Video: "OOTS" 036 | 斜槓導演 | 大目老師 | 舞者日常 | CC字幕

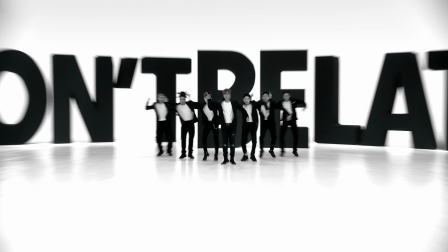520s
有的時候是變換拍攝的手法要不然就是玩燈光還有跟著節奏玩了一些顏色甚至還有只為了MV而特別設計的舞蹈段落跟走位現在9點15分早上11點拍到現在9點15分然後要換景我們從白色拍到黑色現在又要再換回去白色我這次搭了5到6個景就是為了讓這個MV看起來不一樣
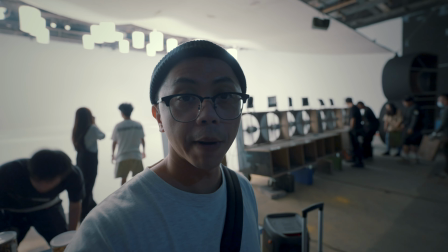549s
我們剛剛在拍黑景的時候這邊就把5台撤掉全部變白景所以油漆要重刷現在是一排巨型電風扇
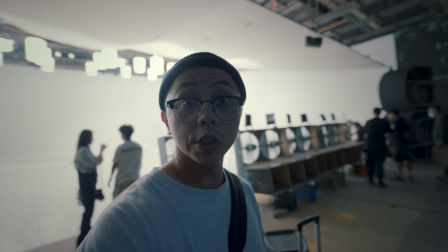558s
再把整個油氣給吹乾就連副歌的部分
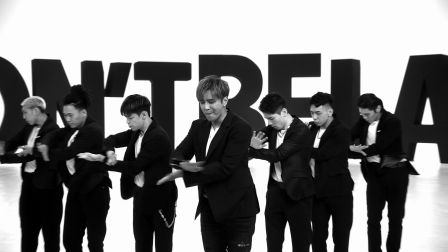561s
整首歌一共唱三次在第一次的時候我想讓大家看清楚完整的舞蹈是怎麼跳的並且還讓大家換上了西裝製造視覺的衝擊然後到了第二次副歌我為了加強首部動作的記憶點我還特別設計了鏡頭移動的橋段
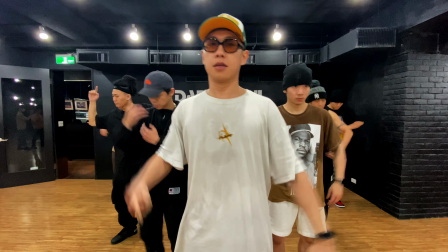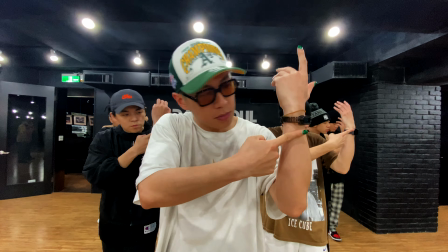然後到了最後一次副歌你看到MV看到這邊的時候我想要增加那種澎湃感
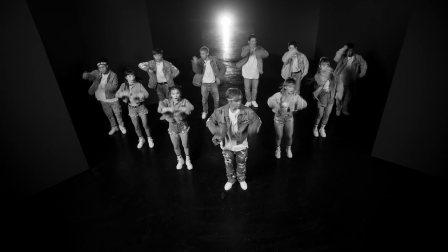594s
所以我把很多的人放在這個橋段並且場景一支相互的交替剪接增加那個熱情澎湃要收尾啦然後還有一點就是我認為音樂本身是很重要的畢竟是MV 是音樂錄影帶又是舞曲所以我就利用我對舞蹈的了解然後利用我對節奏感覺的優勢去剪接這整支的影片整個影片每一個鏡頭其實都用不到三秒有的時候一兩秒就會換下一個鏡頭但是你又可以很順暢的把整個影片給看完甚至是把整個舞給看完所以當我拿到所有的檔案到剪出來其實只花了兩天剪接超快前面的傷腦筋都是真的是燒最久的燒腦又燒乾乾在這吧乾在哪 我也不知道
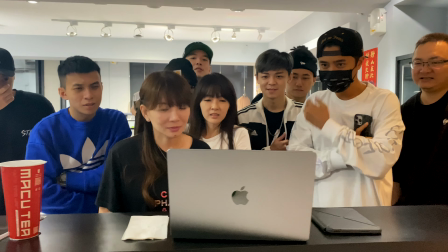640s
然後一剪完就是一個即興值等不及的就跑去找大家然後首播然後其他一些溝通拍攝的技術層面的事情就不多說了不過要感謝所有的工作人員感謝名單我會放在下面最感謝小胖跟大胖這兩個人都是胖可是明明本人都很瘦然後小胖是製片基本上他幫助我找到了整個team還讓我認識一些台灣很厲害的大師然後大胖是這次這個MV的攝影師他是我自己去找來的因為他懂跳舞他知道怎麼樣去精準的控制拍子跟我要的鏡頭喔還有一個就是小胖幫我找的美術Party 2的小羽他幫助我把兩個很單調的景黑景跟白景然後變得很豐富
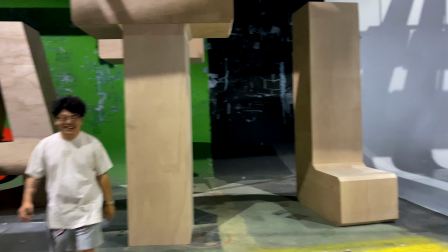681s
雖然他的景都很距因為我原本只是想要把東滴類的立體字掛在天空中
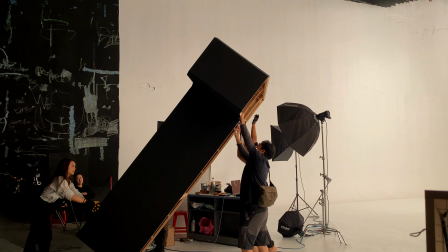687s
但是因為太長了所以他就把設計放在地上然後又設計一個超大大到整個棚差一點點放不下所以你會看到那個字其實黏得很緊而且人家還是金馬獎入圍的美術喔Yeah 很開心可以做到這個作品然後希望你是看過這個MV的人大家也喜歡也希望你可以喜歡這部影片OK就這樣
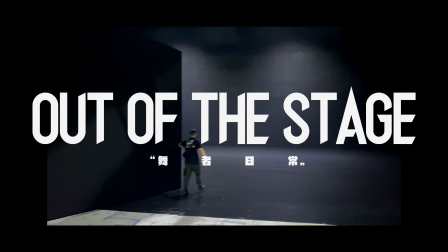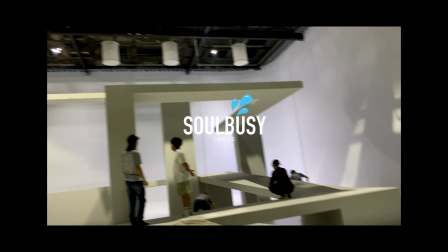712s 第一次在不是拍MV的時候來這個景非常的大所以打燈光非常的好虛
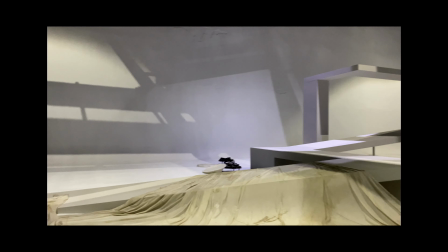721s 看上面還有人這個跟演唱會的舞台差不多了
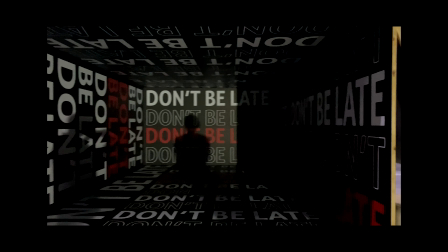728s 這個帥爆了這個帥爆了這個位置會有這樣
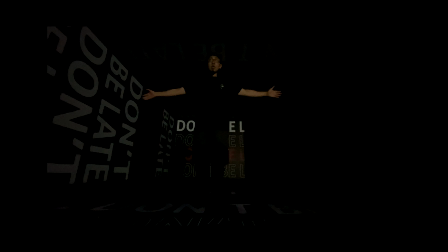734s 可以再往前你那邊有12個天高不然你給導演看
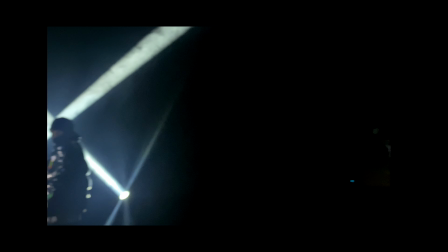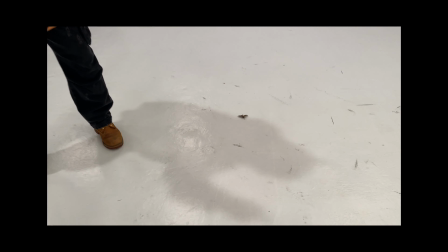747s 你在幹嘛你在幹嘛要跟他一樣啊對我現在語化成鵝啊
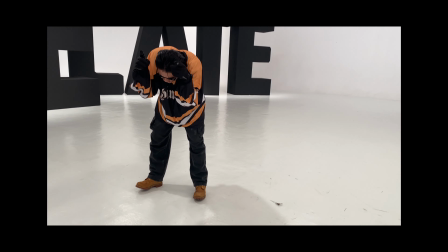754s 什麼飛鵝撲我